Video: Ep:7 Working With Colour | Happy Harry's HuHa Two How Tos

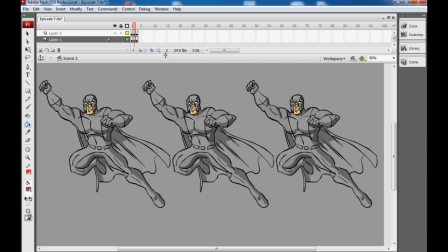[3:34]
Now by some devilish cloning method I've created three of the exact same grey generic boring looking superhero and we're going to give our superheroes some colour but we're going to do it hopefully in a kind of clever thinking way now by going back to the color wheel and selecting i don't know uh
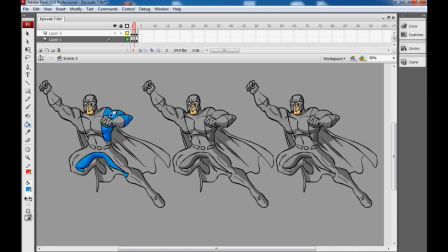[3:51]
the blue we can go back and begin to drop the color in on our hero but we're going to select another costume color for him and
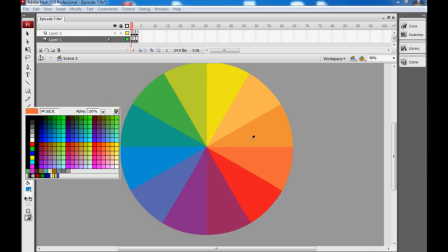[3:59]
by going back to the color wheel we can pick the opposite end of the wheel or the opposite side of the wheel which will in theory be
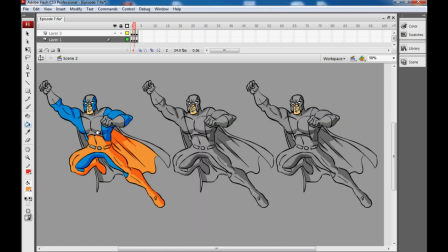[4:07]
the complementary color now that doesn't mean that necessarily these colors go well together what they do is by being on the opposite side of the color wheel they are so different from each other they're as different in fact as they can be they do help to emphasize one another and show each other
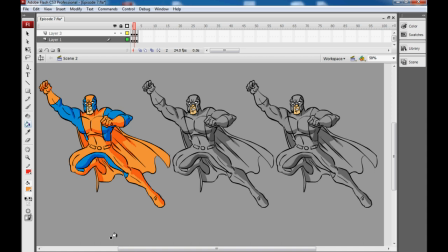[4:26]
off as best as possible now that might not be for you but again it's it's a nice way of thinking about one color in relationship to another and how that can change the end result let's do something else here. Let's take the red for example and drop that in. We're kind of making Captain Canada here.
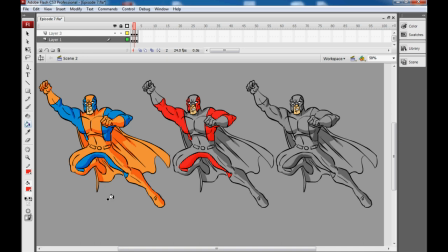[4:47]
He'll hold the door open for you and mispronounce boat.
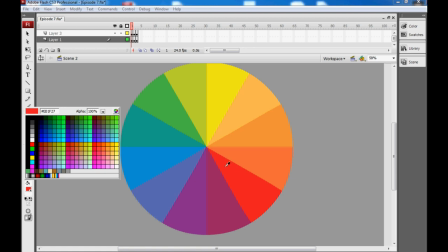[4:51]
Now if we go back to our colour wheel on the other side of that red is the green.
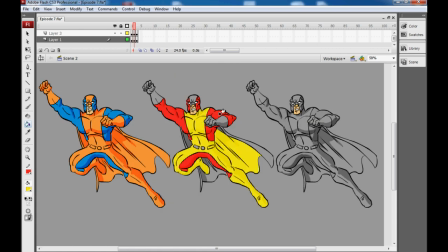[4:56]
It doesn't have to be green though. We could go for a yellow so maybe we should do that. Which is not quite the true complementary colour but they're different enough still that we both get kind of a similar effect which is pretty good.
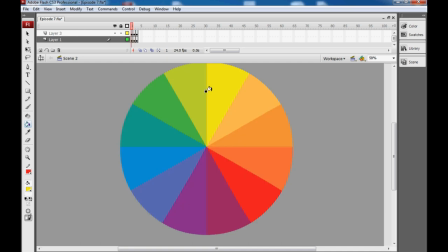[5:14]
Although just to show you that you don't have to always pick a complementary colour let's go for, I don't know, maybe this purple
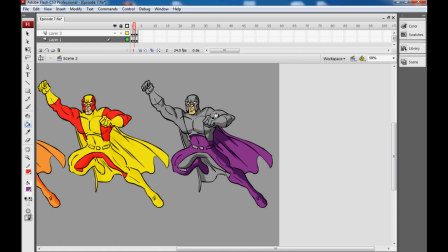[5:25]
which looks pretty good and something else and I'm going to say, hey, maybe we should just go with that grey actually by itself looks pretty good.
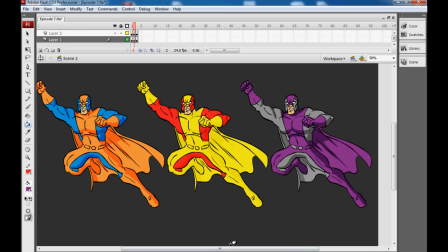[5:38]
I can kind of make our background darker. And yeah, not a bad looking trio of costumed heroes.
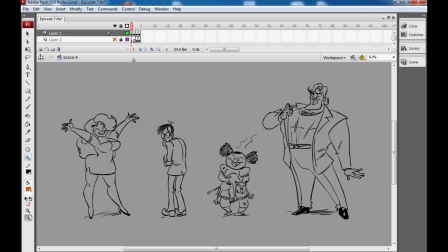[5:45]
Now arguably something that is a lot more important than just picking striking colour combinations for your characters and something that is arguably a lot more fun as well is the task of assigning colour combinations to not just characters but locations and every part of your film that actually helps to drive the narrative
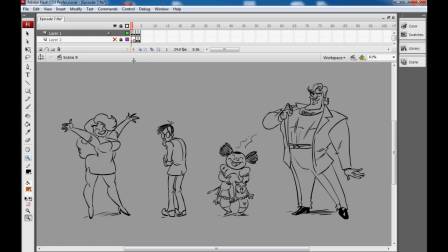[6:05]
forward. And here I've created four characters completely at random, and I'm going to give them the beginnings of a colour scheme that I think actually helps to sell who they are to the audience.
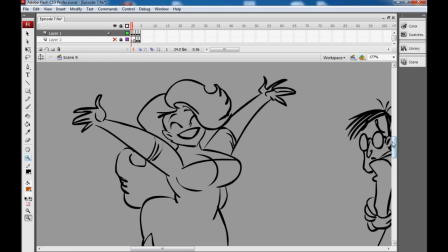[6:17]
So with our first character here, we have this sort of larger-than-life party girl.
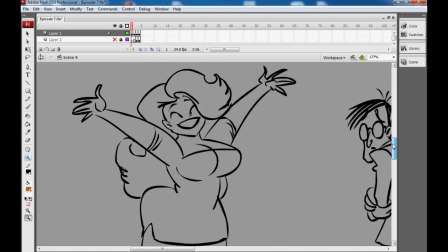[6:22]
I'm thinking she's very loud, very attention-grabby, and all-around sort of big and larger-than-life.
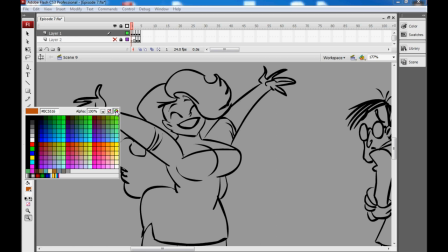[6:30]
So what I want to do is give her a colour that represents that. And I'm thinking of a really saturated deep red for the dress.
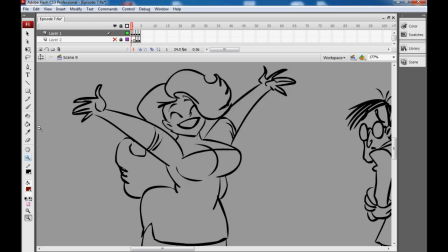[6:39]
Dark but still very vibrant and very loud.
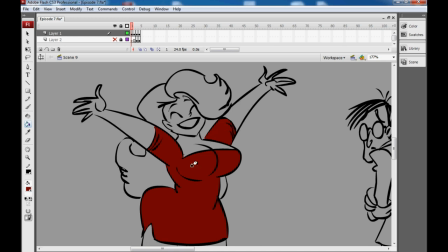[6:46]
And I'm also going to give her a hair colour now.
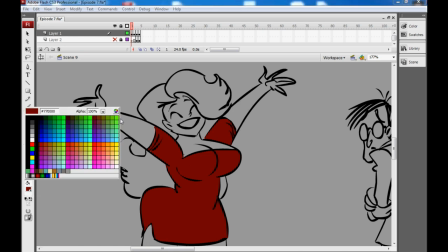[6:49]
And I'm thinking that by picking a colour that is sort of visually close to red on the colour wheel.
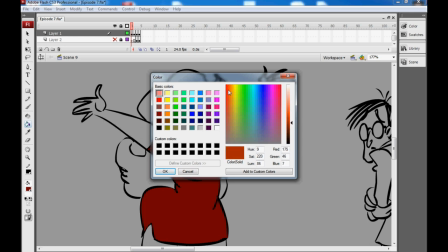[6:56]
Such as a kind of very vibrant deep orange.
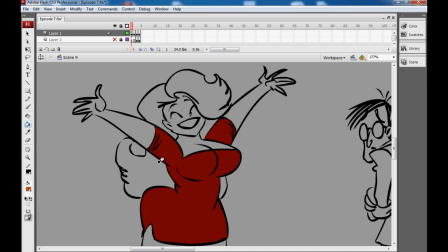[7:00]
will create a sort of visual cacophony um the colors clash slightly but um she clashes as a person she's big she's sort of in your face and confrontational and i think that by creating that visual cacophony
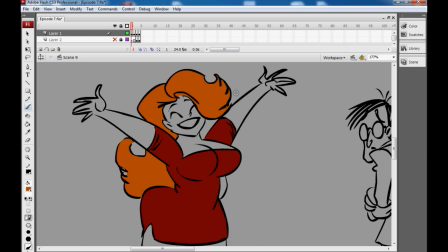[7:17]
we can help to sell that literal noise that she makes as she comes running through the house she kind of looks a little bit like miss bellum from the powerpuff girls gone horribly to seed.
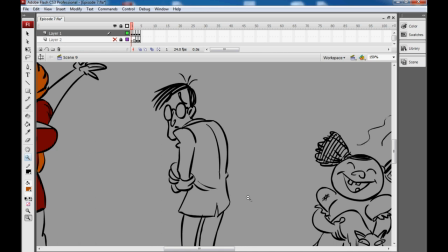[7:30]
Okay, so on with the next character. Here we have a very reclusive, frightened loner character, kind of a Woody Allen type.
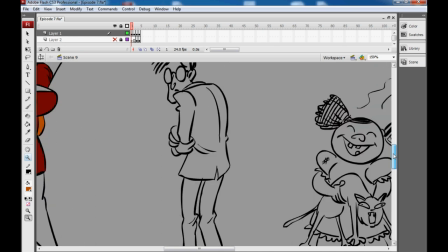[7:39]
I'm thinking he's very neurotic.